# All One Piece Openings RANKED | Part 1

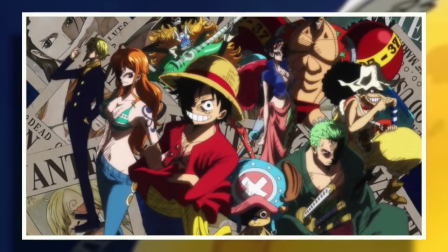0:00 Hello and welcome to the Grand Line Review, your source for everything One Piece.
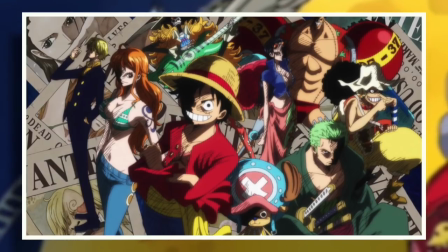0:03 And today it's time to get into something that people have been asking me to do ever since I began the channel, and you know, haven't really gotten around to, which is a ranking of all of the anime openings.
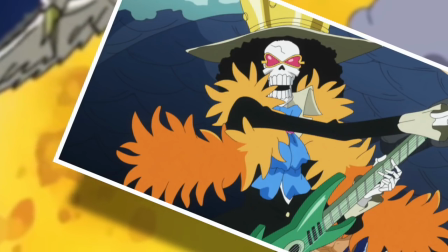0:12 So as many of you know, I'm quite critical in regards to the anime. However, the openings are by far one of my favorite aspects of the adaptation.
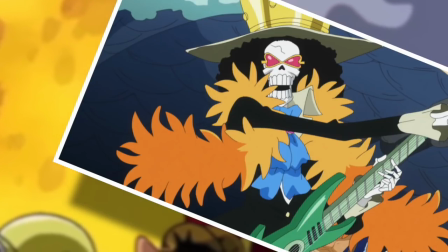0:19 They usually contain some pretty solid animation, and for the most part, it's just really great music, much of which becomes incorporated into my permanent listening rotation.
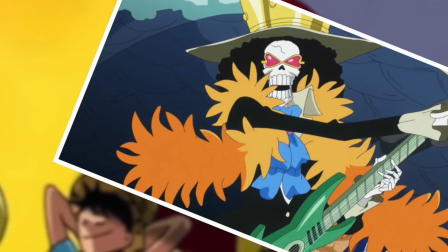0:27 So I'm very excited to be sharing my thoughts on this influential music here today. Before I get started though, just a few notes about how I'm going to be ranking these.
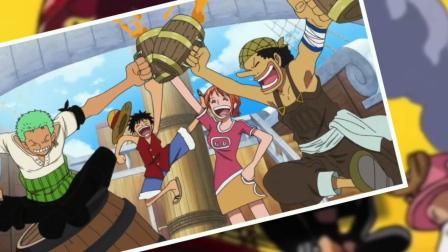0:34 There are technically 22 anime openings, but two of those are just alternate versions of We Are, being the remix and the straw hat version respectively.
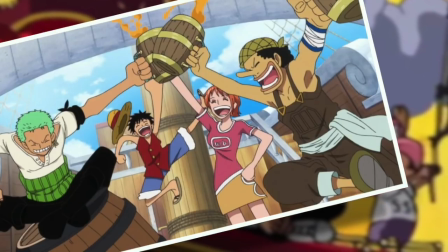0:41 Neither of which I'll be including here today because I think that they're a waste of time and space.
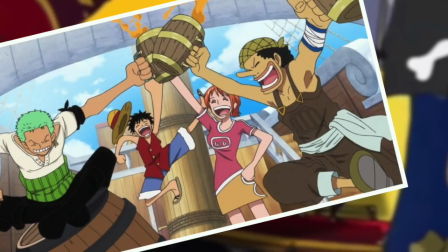0:45 So we're only going to be talking about We Are once instead of three times, meaning that we have a grand total of 20 openings to be ranked instead.
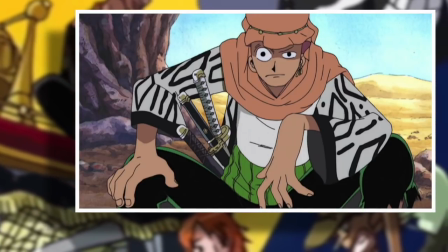0:52 And you know what, if you're really desperate for the sake of completion to rank the other two We Are's, then just consider them 21st and 22nd in no particular order.
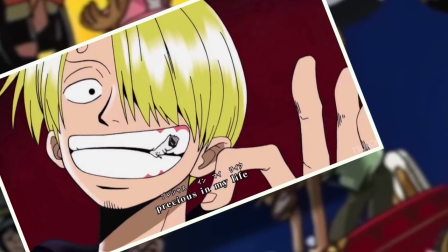1:00 But in this particular video, we are going to begin by ranking openings 20 all the way down to 11.
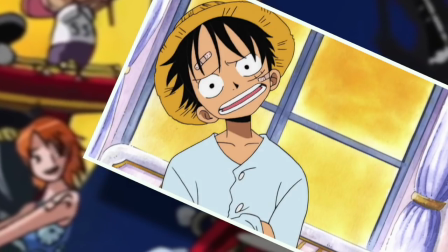1:05 Also, this probably goes without saying, but because this is the internet, I'll do it anyway. I should point out that this is quite probably going to be the most subjective video I have ever made.
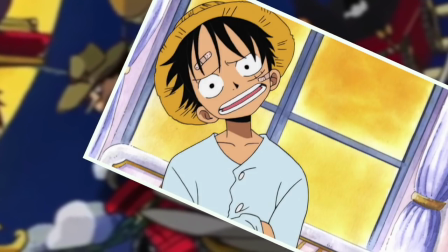1:14 Everything will be entirely dependent on what appeals to me and me alone through music and aesthetics.
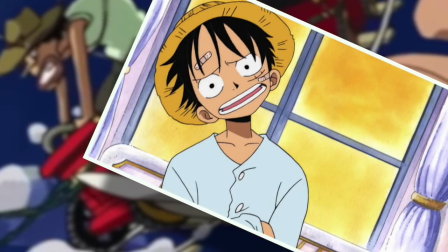1:19 So just, you know, keep that in mind as we go. And feel free to share your own opinion in the comments, just do so in a civil way.
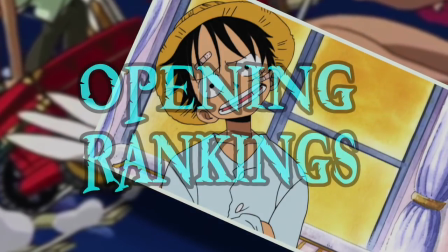1:24 But with that out of the way, Let's begin welcome to the official grand line review anime opening rankings
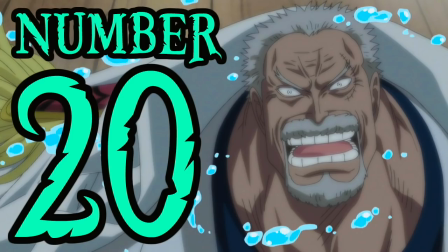1:32 number 20 Kaze o Sagashite Alright,
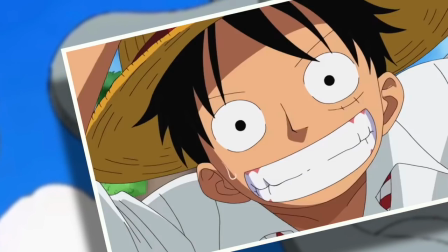1:36 so we're starting out quite negatively here because this is quite possibly the only one piece opening that I dislike with an extreme passion So Kaze o Sagashite is the
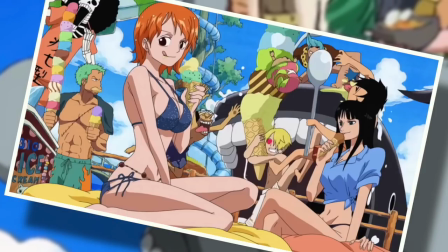1:45 12th opening which covered the little East blue filler rock Which is already not a fond memory in regards to this opening But it also
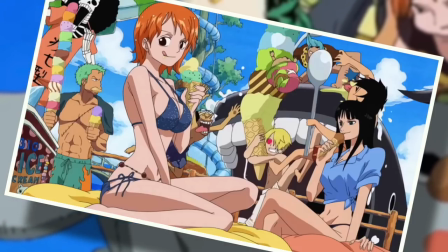1:51 went on to cover most of Impel Down and even the very beginnings of Marineford and therein lies my main problem.
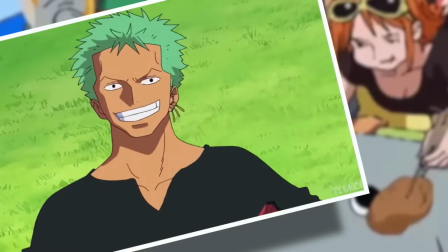1:57 In terms of the song itself, it's just not for me. It's far too light and peppy and all sorts of ooh, ooh, yay!
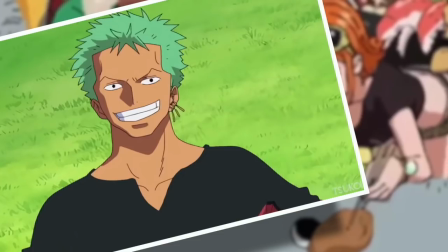2:03 Kind of the epitome of what I hate about Japanese music actually. But with that said, it's not a bad song.
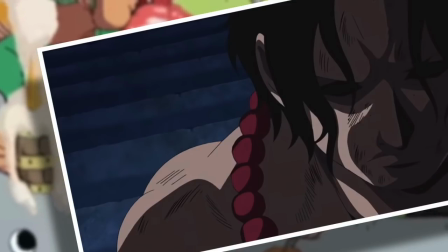2:08 I can see why people like it and that's cool. But my issue is that it was absolutely the worst possible choice of music to be paired with Impel Down and Marineford,
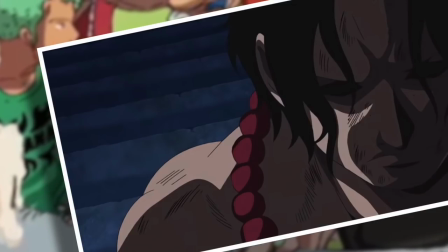2:16 which are two of the most serious arcs ever featured in the series.
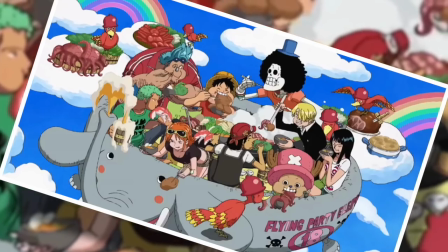2:20 You know, they're dark, climactic, and this opening makes them look like like a fun little adventure into the land of candies.
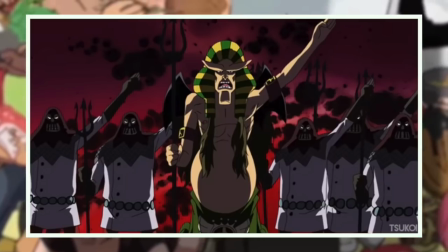2:27 With my personal favorite horrible piece of contrast being that part I mentioned before that goes, woo woo woo, yay!
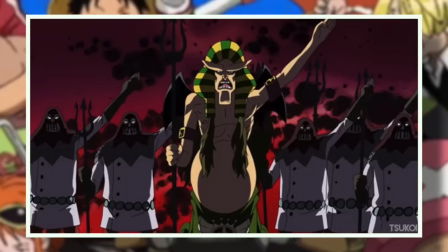2:33 And you just see this grumpy ass Hannibal saluting with his terrifying looking guards in the background and it's, ugh, it's so horrendously thought out.
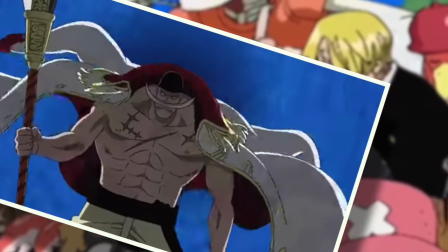2:41 I mean, in my mind, an opening is supposed to warm you up for the episode you're about to watch. It's meant to set the tone and hype you up for the show.
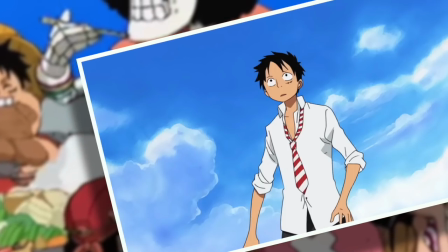2:48 This opening makes me feel like I'm about to watch a slice of life's anime designed for preteens,
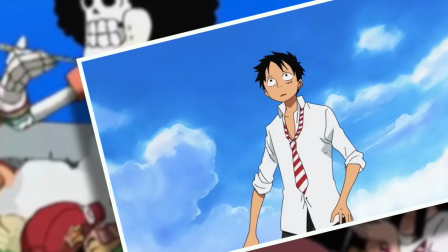2:52 not plunge into the depths of One Piece hell, and commence some of the most brutal events we've ever seen in the series.
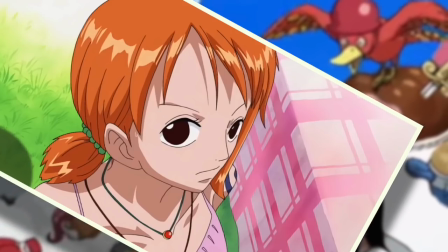2:58 And I guess if I wanted to be an artsy wanker, I could make the argument that the opening was chose to purposely contrast the dark events and provide a bit of levity at this point in the series.
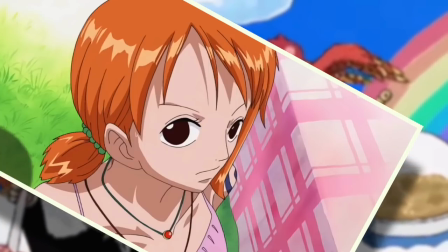3:07 But even if that was the case, I think it fails astoundingly. And it really should not be associated with One Piece, let alone Impel Down and Marineford.
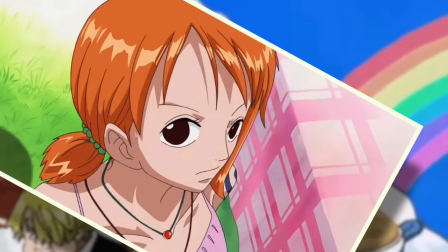3:14 So shame on you, Kaze Osagashite. Shame on you. Number 19.
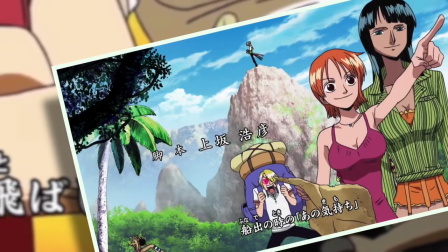3:21 Jungle Pee, so immediately let me just say that Jungle Pee suits my musical tastes a whole world more than Kaze Osagashe and absolutely everything on this list from here on out will,
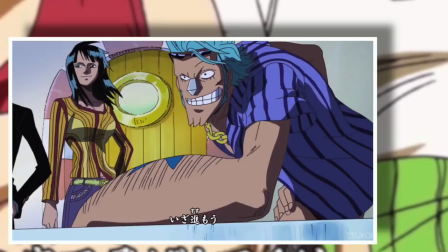3:30 but it's still not quite my cup of tea, specifically in regards to the male vocals. Something about them just sounds odd and off to my ears, but the musical substance is actually quite enjoyable.
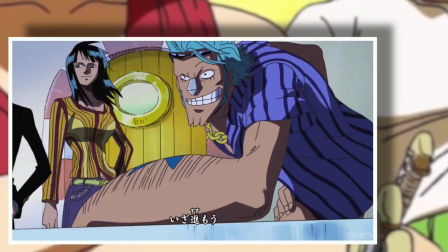3:39 It's nice and energetic, but not overly super kawaii crazy cake.
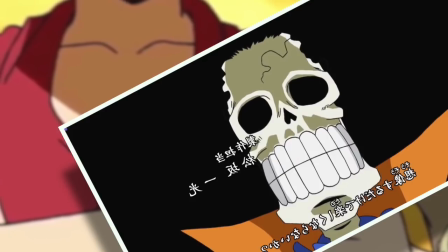3:42 I have to say that one reason why I probably don't enjoy this opening as much as every other is because of its association with the thrill of R.K.A.
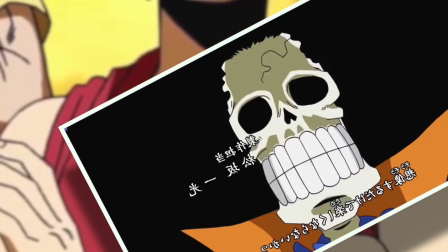3:49 Which was when I stopped watching the One Piece anime regularly and made the switch to pure manga So I think that my general dissatisfaction of the time
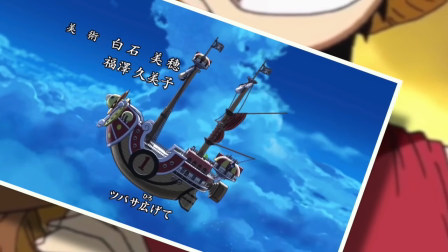3:55 comes into this somewhat Probably my favorite part of the opening though is the slower portion near the end where the thousand sunny is flying through the
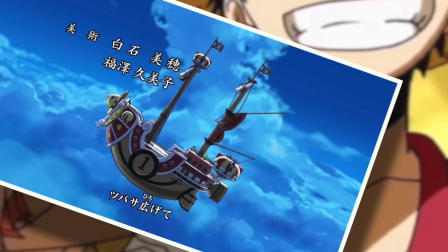4:02 air Right before leaping into that final chorus.